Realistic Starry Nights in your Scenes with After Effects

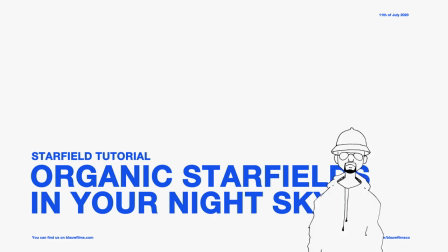Hello everybody, my name is Leo, and welcome to a very quick and a little bit more casual tutorial from Blau Films. Tonight we're going to be looking at how to add some realistic stars to the background of your scene.
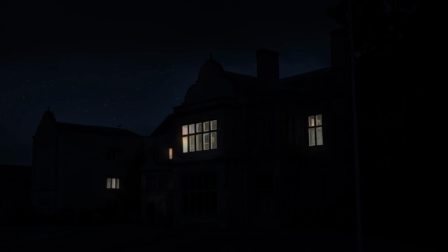This is going to be a simple compositing tutorial, and we will be using Cinema 4D and whatever render engine you have, as long as you have camera settings, so that we're consistent with the brightness of the stars throughout your film.
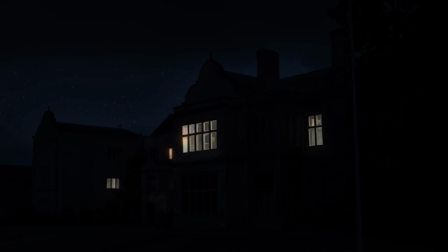I would like to thank Teresa Almeida for allowing me to use some footage from her film Peter Walter.
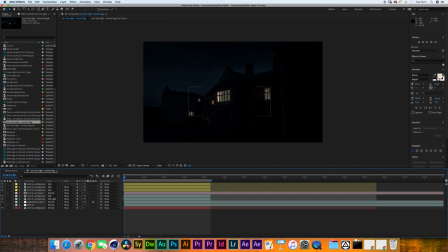I worked on this film as a visual effects artist, and this shot was one of the examples in which I added some stars in the background, and I would like to quickly go through that process.
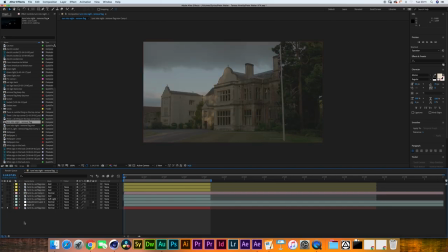The original shot, as you can see over here, was a daytime shot. This shot is an establishing shot for another sequence that happens to play at night. So, you know, I had to go in there and turn this into a night scene.
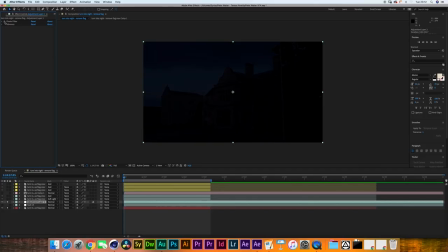Over the years, I've seen many people do different day for night techniques, but I like to do this one, which I kind of learned in Photoshop. So I use a photo filter with the maximum density of 100%.
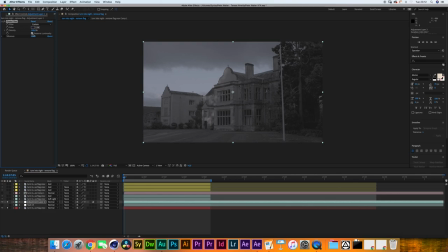I don't check preserve luminosity because that would just give it a little bit of a hue tint.
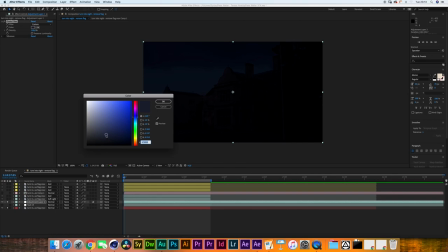And then as a color, I'm going for a very dark, slightly grayish blue tone. And then what we get already looks quite nice, but at night, you tend to lose some saturation as well.
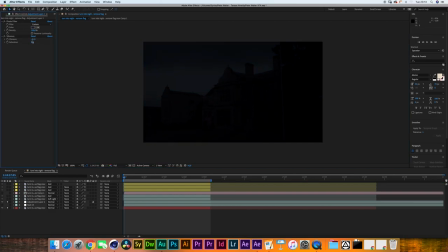So I added a vibrance effect, and I put that down to about negative 40. I've created a copy of the original layer, which is using a photo filter as well, but now a much brighter blue that's also pushed a bit more towards the green. I also have a vibrance on there, but this one is just set to about negative 10.
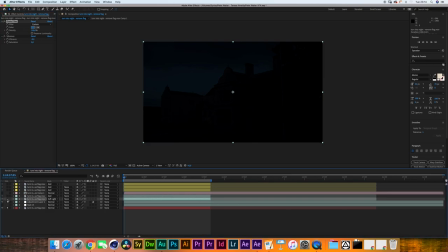I'm putting that to soft light, so let me toggle between. What we're doing here is we're reintroducing a little bit of that color, but we're also darkening down most of the shadowy areas. Throughout the entire film, I get this dreamy feel. So I decided to duplicate the layer again.
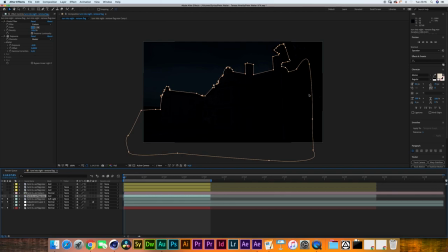I made a relatively rough mask around the building. I set that mask to add, and I added a feather of about 250, photo filter, and I add an exposure control, but let me first show you what it actually does. If I toggle that on and off,
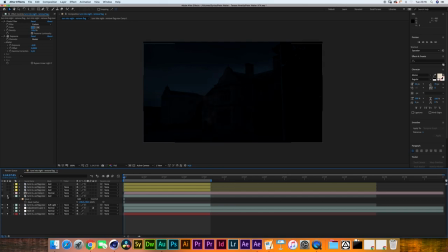you'll see that I reintroduced a bit more of the details back into the midtones and highlight areas from the building. But I also gave the night sky a bit more of a boost, almost as if the sun still hasn't completely gone down and is still reflecting into the atmosphere.
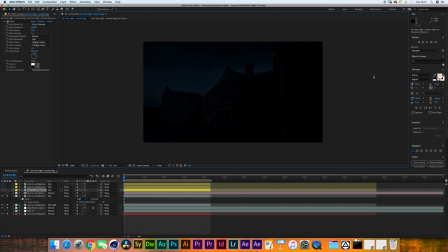Then to make sure this shot matches the next sequence, which is set inside, I decided to create this extra layer, which is a copy from the original with a glow effect.
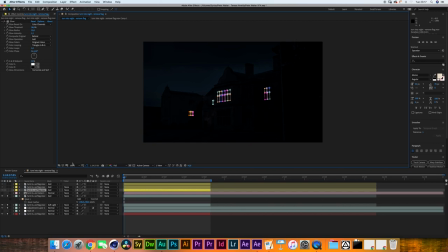Do make sure that there is not too much of a feathered glow. I just masked out some of these windows, and here you go. Now this to me looks almost correct. There is something that still doesn't feel completely right, which is the intensity and exposure of the light over here.
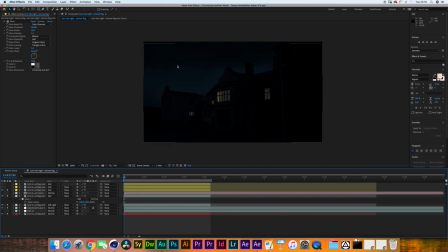If we're still seeing so much of the night building and also so much of the night sky, our exposure on these windows would have to be brighter. So for that, I created the duplicate layer of that, and there you go. I finished off by using another duplicate of that layer,
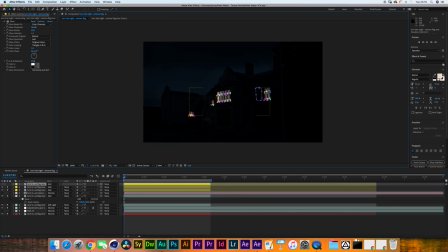but this time I've changed the mask shape to be the areas where the light would hit, and I gave it a bit of a glow. The final thing I did, which is what we will be using to add our stars in, is this layer 4 over here.
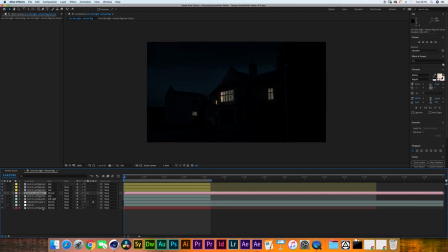It's a pre-composed version of another duplicate of the bottom layer,
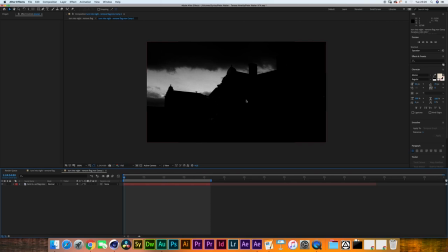and inside a luma mat that is excluding the building, but is also excluding these clouds over here.